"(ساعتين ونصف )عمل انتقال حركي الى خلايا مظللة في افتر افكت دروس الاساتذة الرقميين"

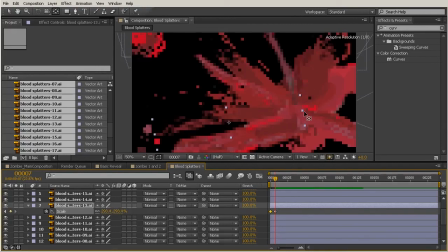[69:58]
You just want to make sure you're at the right point in time. So hopefully you can kind of start to get an idea as I move through here.
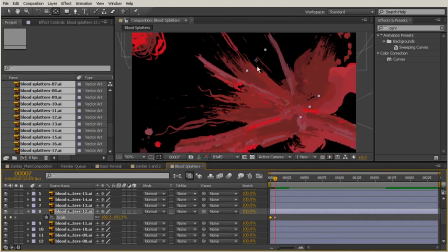[70:13]
Make sure that's on that first keyframe there, of what this is looking like as I kind of scrub that. We're sort of just getting this explosion look right there, and it happens over such a short amount of time.
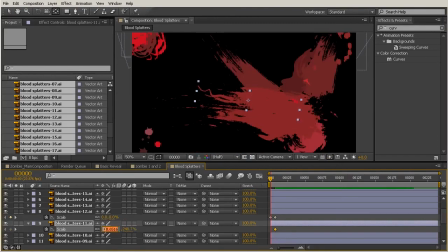[70:27]
You don't really have to worry about it not being convincing or anything like that, because it's going to just happen so fast that you won't even be able to tell that it's just getting bigger and that it's not actually shooting out or changing.
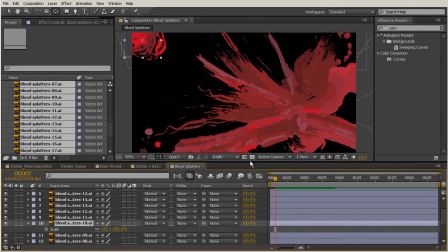[70:46]
So we're about halfway through these layers here, and definitely you could just move through.
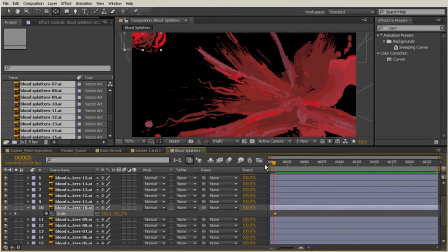[70:53]
And once we start to get to some of the layers that are not the long streaks, we probably don't need to worry about moving the anchor point. So like this one here, because it's more of just a circular kind of shape,
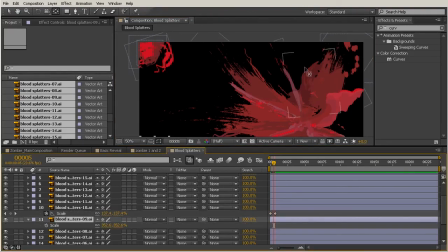[71:07]
I'm not going to worry about moving the anchor point to this sort of origination point.
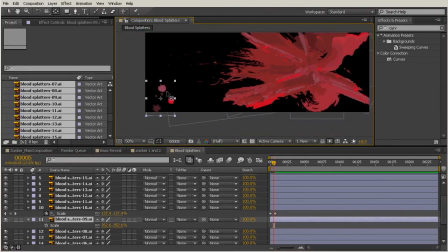[71:12]
And again, with this spot pattern that we have right there, this one is going to be fine just to leave the anchor point where it's at. So that's just something to keep in mind.
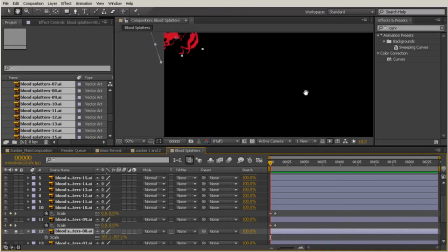[71:25]
You really only need to change that for those layers that are going to be more of a long streak kind of a shape.
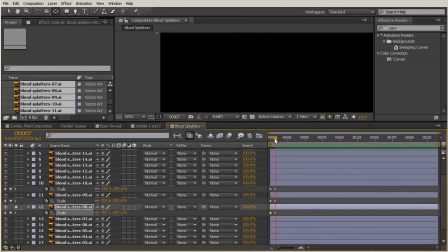[71:37]
And notice that I'm trying to always set the second keyframe first, and that's just because I've already changed the scale to be the scale that I'm wanting for my composition to look right in the end.
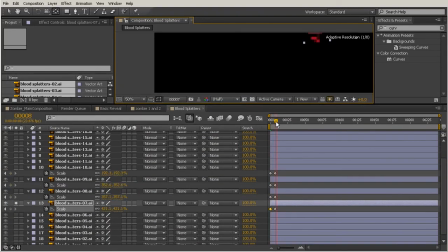[71:53]
So that's just saving me a little bit of time, rather than scaling it down to 0 and then scaling it back up.
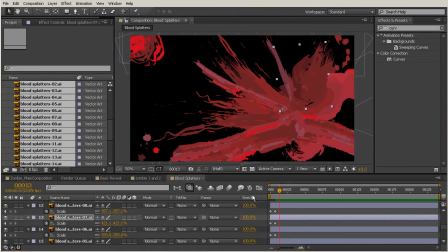[72:04]
Okay, so I've gone ahead and finished up that scale animation for the rest of my layers, and I'm just going to hit the 0 key on my number pad just to kind of watch what that looks like,
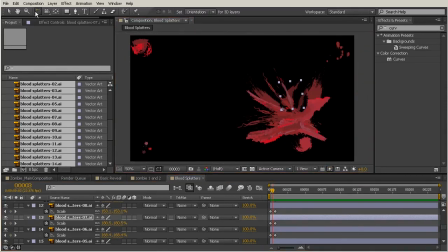[72:16]
so you can kind of see that a little bit better. Maybe this layer right here we want to rotate a little bit, just now that we can see how that's looking, and maybe just rearrange that a little bit.
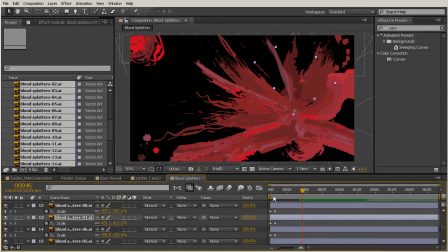[72:32]
And now what I want to do is, with all of these scale keys set, I want to move to the very end of my timeline and scale a few of them up and then maybe a few of them down, just to add a little bit more interest to my animation.
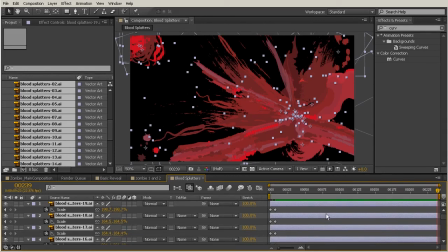[72:48]
So as time continues to move on, we'll be able to see a little bit more of a change in animation. So with my current time indicator there at the very end, I'm just going to drag up this scale key, and you can see that this layer continues to get a little bit bigger.
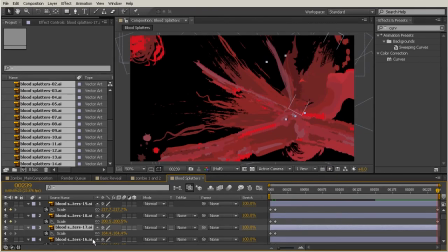[73:05]
And now maybe this next one I want to get a little bit smaller. So it's just going to depend on really what you want it to look like. And I'm doing them individually just because I want to really be able to control what this ends up looking like.
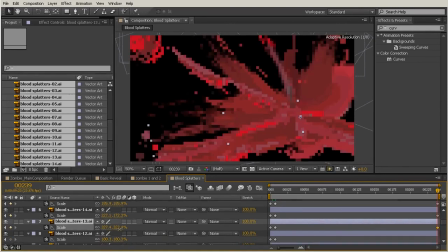[73:25]
But if you wanted to, because they're all at different scales, you could select more than one at a time. So maybe I'll select all 3 or 4 of those layers and then drag the scale key up for all of them,
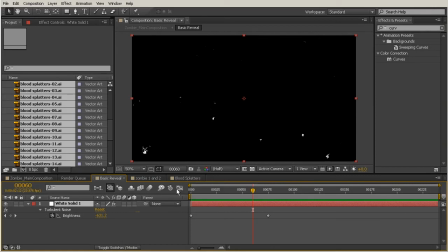[73:38]
and it's just going to scale them and give me keyframes for all of them. We'll come back over here to our blood splatters comp.
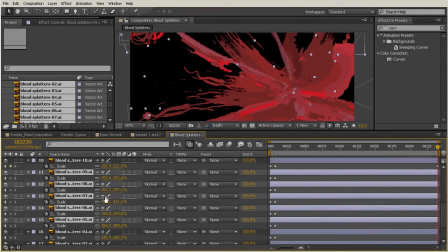[73:46]
And then I'm just moving through here and quickly changing those. Now, I do want to go in and change a few of them to scale down over time, just to give me a little bit more of an interesting look.
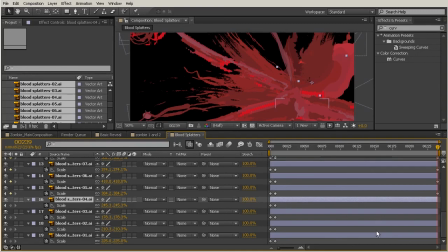[73:59]
So they'll kind of explode out from the middle, and then a few of them will get smaller.
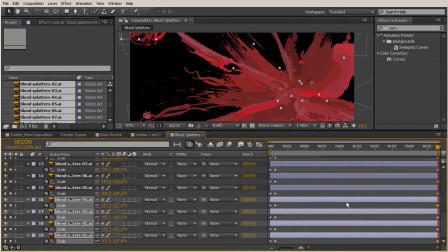[74:06]
So just a little bit more interesting than if they all get bigger at the same time.
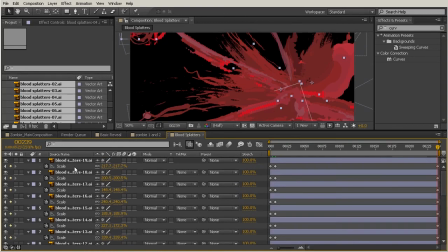[74:11]
Okay, with this new little bit of animation added, let's go ahead, and I just have selected all those layers.
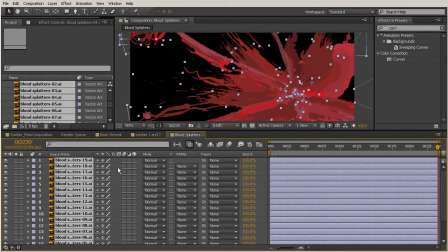[74:17]
I'll hit the S key again just to twirl that back up and consolidate our timeline a little bit.
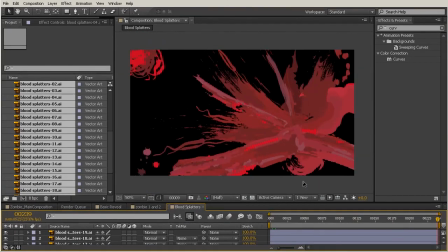[74:23]
And now I'm going to hit the 0 key on my number pad, and we can just watch this animate through and see what that last keyframe did to that animation. So again, some of these will be getting a little bit bigger over time, and as you can see, it's really subtle.
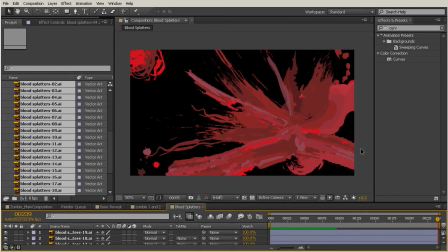[74:39]
It's just really slowly getting bigger, and that's what we want. We don't want it to overpower what's happening with our zombie. We just want it to kind of have a little bit of residual animation in the background. Okay, so now we can watch that RAM preview through,
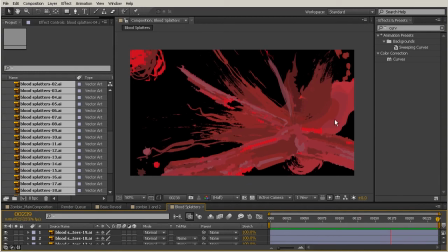[74:57]
and as you can see, it almost gives the effect that a few of these are closer to the camera than the ones that are getting smaller. So these here look a little bit closer as they continue to grow, and it just gives us an interesting sort of composition. Now, I want to change the interpolation of these keyframes just a little bit.
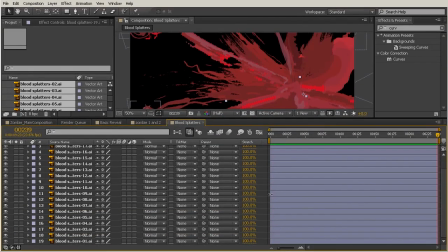[75:16]
So again, I'm going to select all my layers, hit the S key to bring that up,
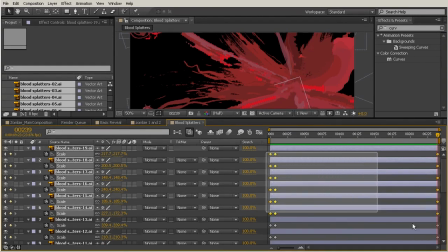[75:22]
and now I'm just going to select all my keyframes just by dragging a box around all of them,
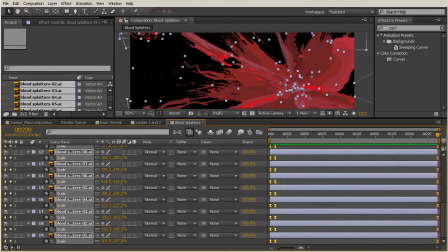[75:28]
and then I'm going to hit the F9 key to set those to easy ease,
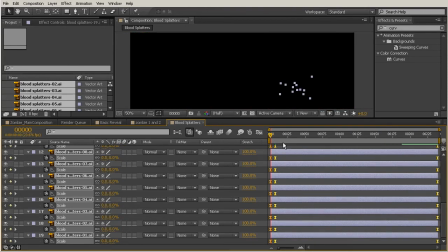[75:32]
and that's just going to give me a little bit of interpolation where at the beginning they're going to kind of slow into that animation,
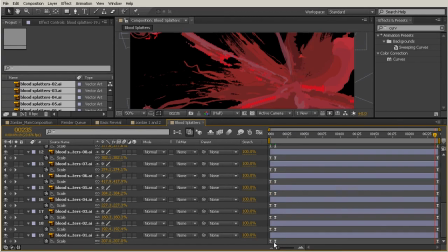[75:41]
and then here at the end they will slow out of it. Now, because this keyframe happens so quickly, I want to use the interpolation
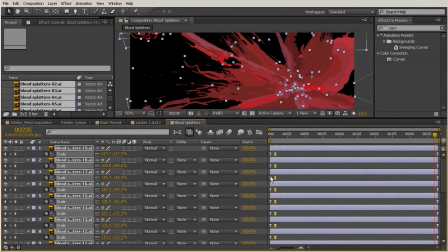[75:50]
from my very last keyframe and my very beginning keyframe to affect this one. So with all of this second keyframe on all your layers selected, hold the Control key and then just click one of those,
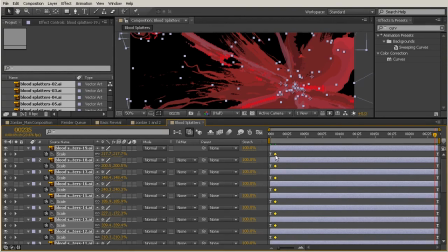[76:05]
and that's going to change it back to a linear key. Then we'll click it one more time, and that's going to change it to an auto Bezier keyframe.
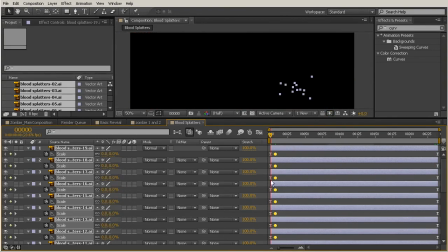[76:12]
So that's just going to take the interpolation that we have on our first keyframe and our last keyframe,
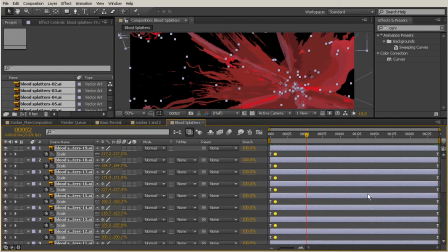[76:18]
and it'll continue to carry that interpolation through the animation. So basically what's happening here, instead of it stopping at this keyframe and then beginning to scale up or down again based on what this last key is,
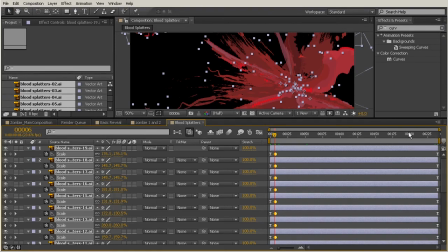[76:32]
it'll just continue to move through without skipping a beat. So that just makes it a little bit more of a fluid animation, and definitely helps you avoid the common mistake of just turning everything to easy ease and leaving it at that. So in this lesson, we learned how to quickly add variety to the animation of our blood splats,
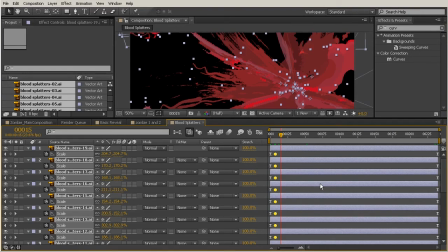[76:51]
and we will be ready in our next lesson to combine this element with our scene.
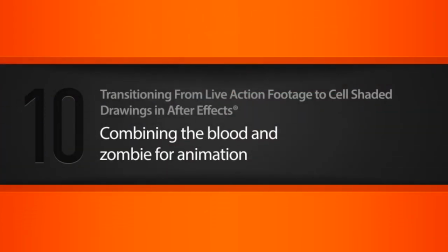[76:59]
In this lesson, we will combine our blood we made in the last lesson and our zombie, and then animate them together. Okay, so we're right where we left off with our blood splatters.
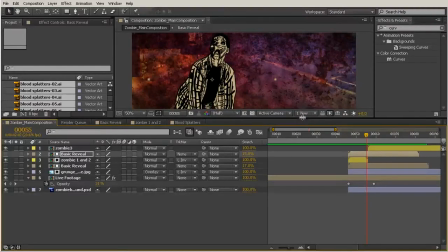[77:11]
Let's go back out to our zombie main composition, and then just pull this down a little bit so we can continue to see this.
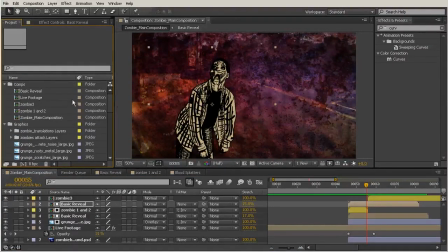[77:19]
And then we'll go over here to our comps folder, and now where we have created our blood splats comp, we want to make sure that that is in our comps folder, so it may have been added to another folder. We have it right there, so let's go ahead and get organized, drag that into the comps folder,
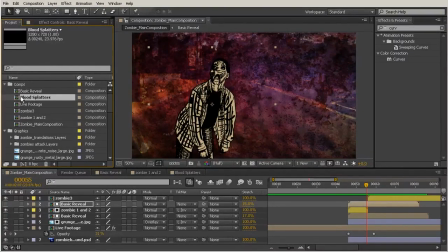[77:35]
and then we'll drag this from our comps folder in our project panel onto our zombie main
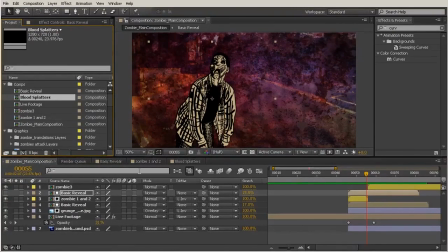[77:41]
composition comp and put it on our timeline behind our zombie layers. So go ahead and grab that, and we'll just put this right here behind the zombie 1 and 2 layer.
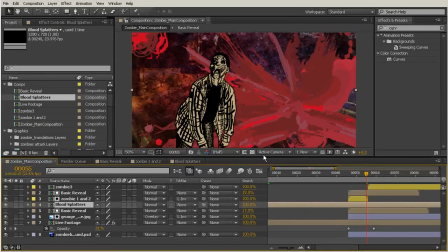[77:55]
So we sort of get this kind of a look with these all added together.
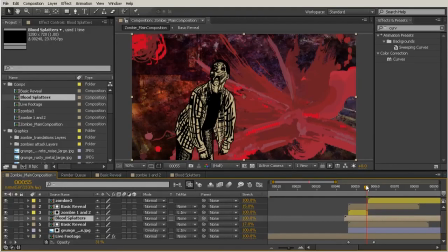[78:00]
Now, I want to drag this forward so that I don't begin to actually see this blood until my last zombie comes into my composition. So right here at the beginning of zombie 3 is where we want that blood splats layer to begin.